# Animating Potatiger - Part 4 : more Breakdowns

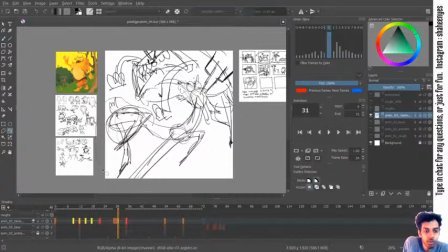I'm not a big fan of this area also. So I can bend this guy more over here,
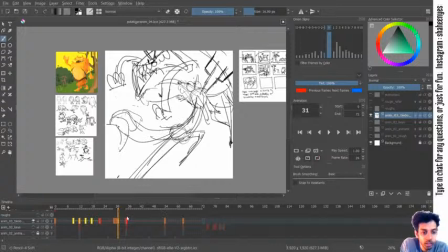and I'll delete these two frames for.
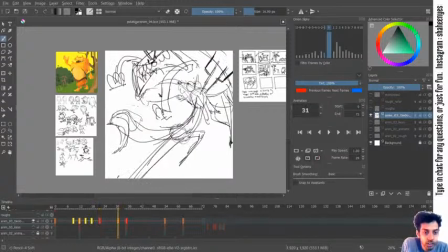Yeah, I think this. Okay, I think it might be a bit too good.
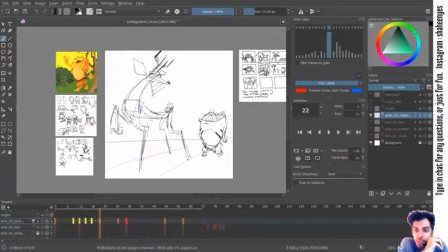I don't know if it's just me, but the audio is muffled. Okay, is it better now? Maybe I'm talking a bit more. Unmuffling audio. Let me know if it's unmuffled.
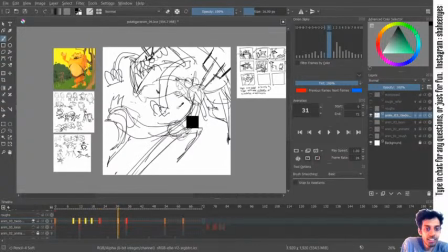Uh, yeah, I'll just play it and see. Yeah, I think it works. So now,
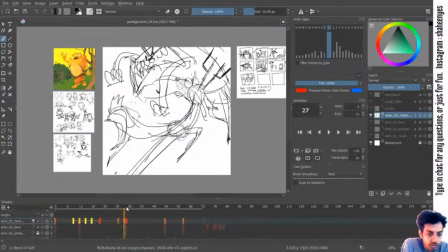yes, it's a bit clear now. Good. I think it's just the way I speak. So after this, it has to get into this pose.
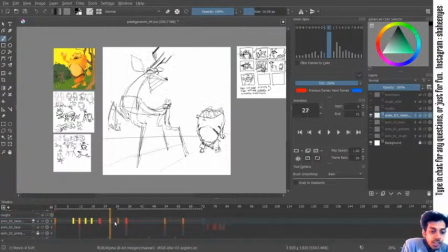So we'll just make one more transition frames from that. So let's see, what do we have?
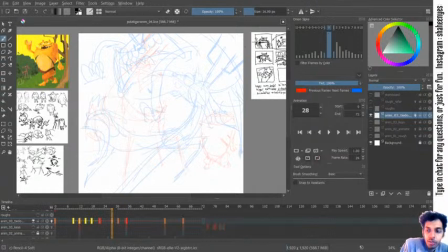Because if all the frames are very distant from each other, that would not make sense.
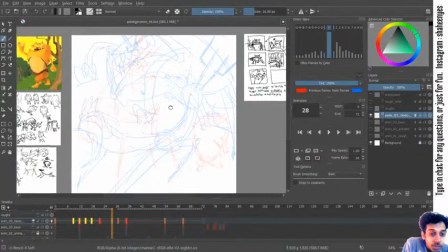So now there is a bit of a camera move sort of a thing, I guess. Let's see. So before he pounces, he should
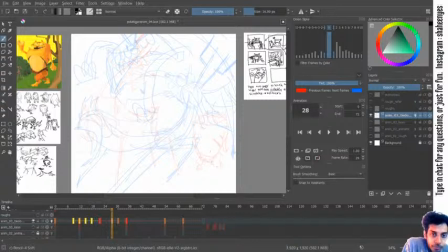make an evil going down pose in which he has his eyes set. Let's
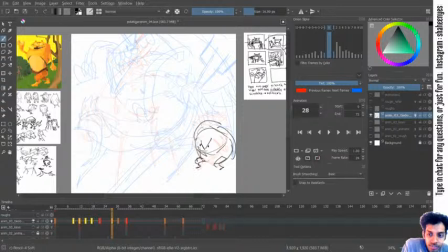I am not planning the timing and spacing right now. Right now, I'm just keeping one frame over here, one frame over here.
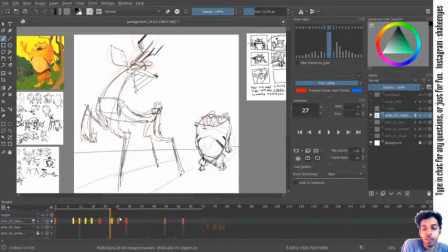I'm just seeing where all what all frames would come. Once I get some 2 3 frames to space it out, then I'll adjust a bit before adding more frames.
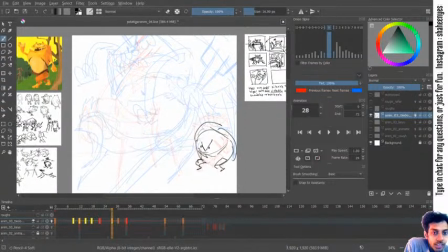So that's how I go ahead with this thing. And at this place, the deer would get surprised. Huh? What?
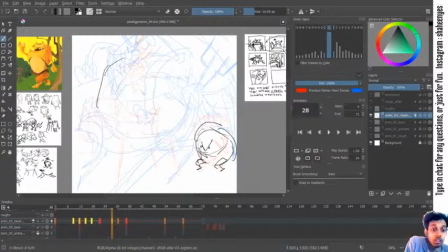Get automatic. Actually, the uh, deer's head wouldn't move too much.
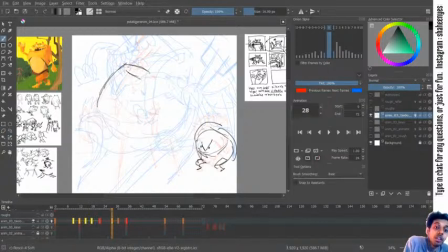I want to focus more of the attention on the tiger. So